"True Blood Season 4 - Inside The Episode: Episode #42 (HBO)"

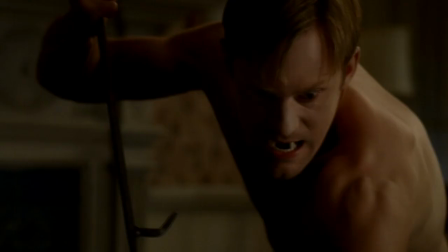Who is this vampire to you? He's... he's your king.
It was really interesting shooting that scene.
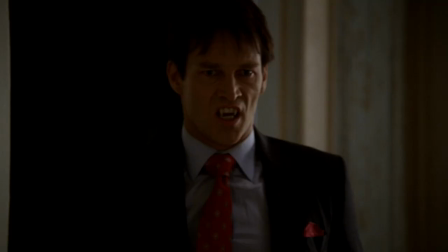In the script it's described as a big knockout drag out and everything in the house gets smashed, and, you know, it's really a major thing, especially because they're both very powerful vampires, Eric especially,
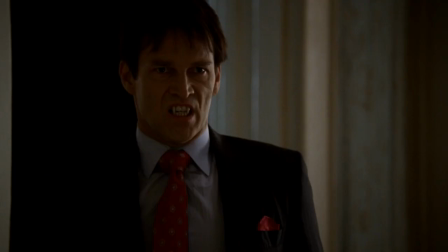he's so old. These two vampires who would destroy the walls, I mean, everything would truly come down if they really had a fight, are in this sequence. But you can't wreck anything. Every single piece of furniture on the set is a one-of-a-kind piece, because of course,
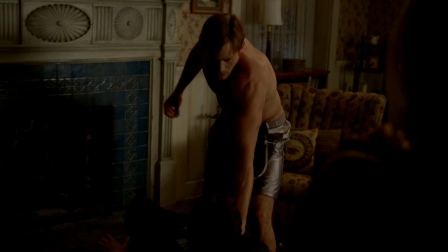you know, these are all found in like salvage yards to look like they come from that part of the world.
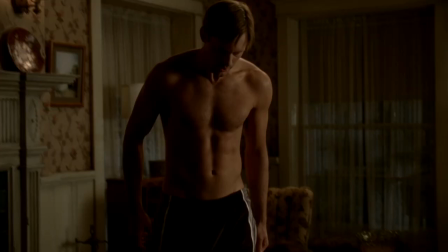It was challenging, and we really had to think about, first of all, the fight de-escalated from where we maybe pictured it originally. And then there was a decision that was made up. In fact, it wasn't so much about the fight.
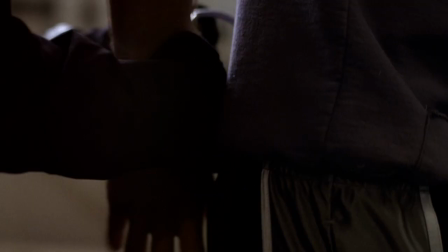The fight wasn't that important in terms of the enjoyment of the show and the narrative significance of things.
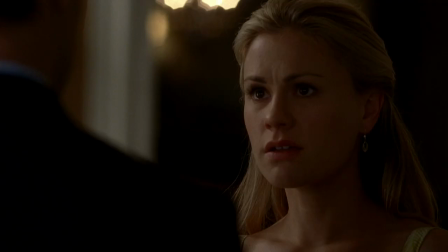And it really became more about, you know, the feelings and the emotions of it.
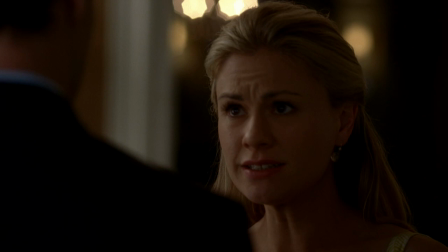If you ever loved me, you won't hurt him.
In this episode, a lot of people are channeling other people. It's always nice when there's a big contrast between the characters as we know them, and then once they get inhabited by some other persona, they become something completely different.
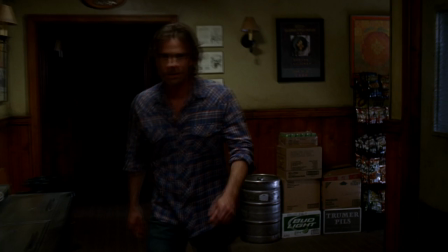So for the actors, it's a great opportunity. They get to show two completely different things. This was one of the most fun things in the episode for me, I think, was Sam Trammell channeling Tommy. It was interesting beforehand in our discussions about how he was going to do that exactly, because we weren't going to do anything physical to make that happen.
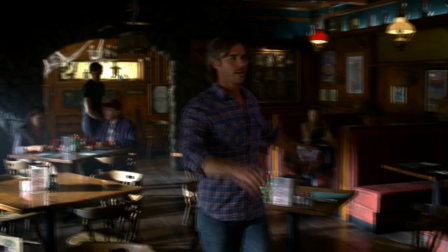It all had to be internal.
Hey, Jimmy! Table 8's got no set-ups! Come on, this ain't rocket science!
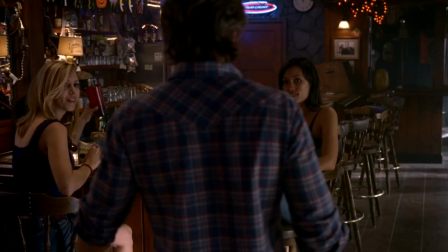Right.
It's a great acting challenge, I think, and Sam was so up to it.
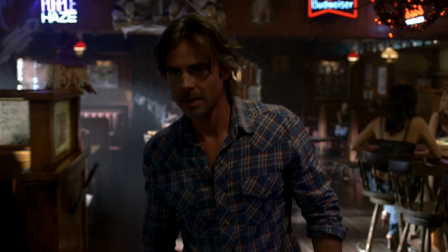And we all enjoyed his performance so much. I mean, every time we did a take, as soon as we'd stop, everybody would burst out laughing, because he actually captured Tommy so well. It was all the way through his body, just to even watch the way he moves or walks. Like, his walk is one of my favorite things that he's doing. It's so different than Sam Merlotte. I could tell that he'd spent a lot of time watching Tommy and sort of working on the voice and the body,
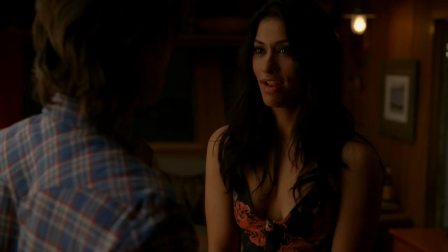and he really stepped up. There's a scene towards the end of the episode where Lafayette discovers that he is actually a medium, and it's Don Bartolo who shows him what he really is.
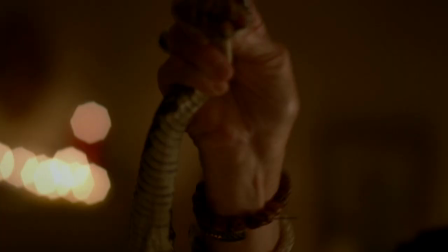The whole sequence is very interesting, with Jesus getting bitten by a snake and Lafayette having to channel this character, Tio Luca,
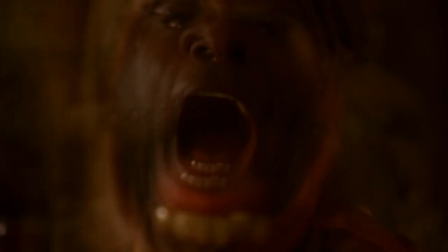and that's how he ends up being able to cure Jesus. It was a great challenge, I think, for Nelson to kind of take on this completely different persona and to speak Spanish, which is something that he doesn't do, in fact.
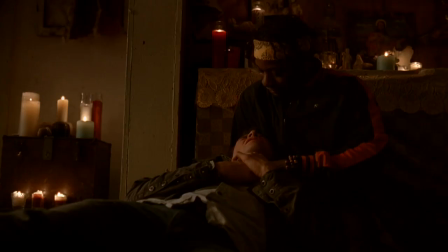And he worked really, really, really hard at it.
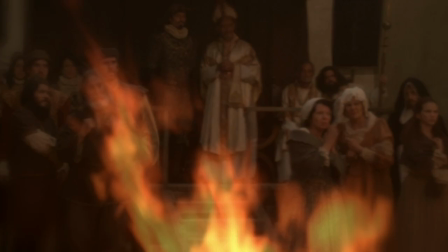It's really fun for, I think, to see Lafayette, who is so recognizable in his own way, kind of take on a completely different thing.
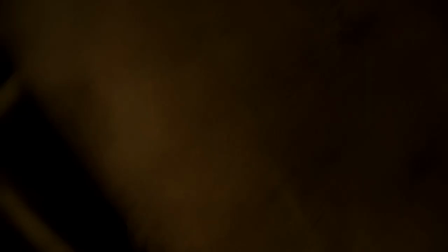We were talking about it, Jeremy Pideswa and I, and we were saying, probably we'll never get the opportunity again to shoot zombie vampire priests on fire.
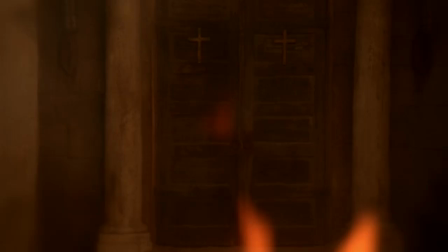And maybe that's a good thing. From a production point of view, it's a very big thing and lots of special effects and visual effects and stunts and all that stuff.
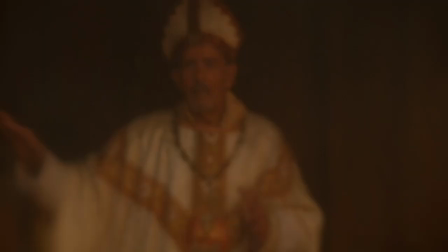It's very challenging to work with fire. Once you light people on fire, you have about 10 seconds to film and you can't really do it again. It's all this build up and preparation for hours and hours and weeks, frankly, of figuring out how you're going to do it and then it's over in 10 seconds.
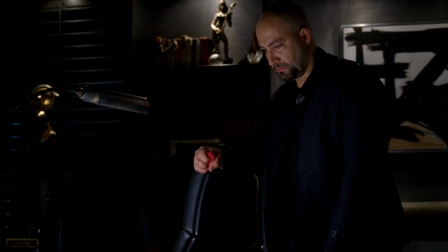In terms of the story part, I think the scariest thing we could ever do to vampires is take away their free will. It's terrifying, which is why witches are a great threat.
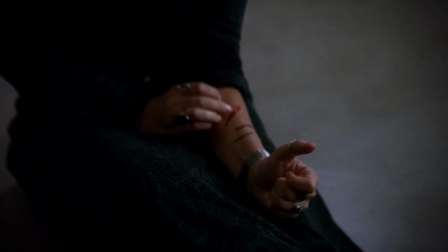You know, they may look like middle-aged women with beaded curtains and, you know, a lot of incense, but they're deadly. For Marnie, this sort of meek woman who's kind of, you know,
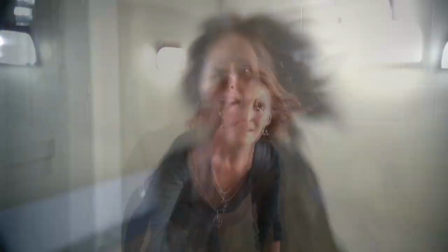uncomfortable, deeply uncomfortable in her own skin and with her own purpose in the world, and suddenly she's embodied by this great force.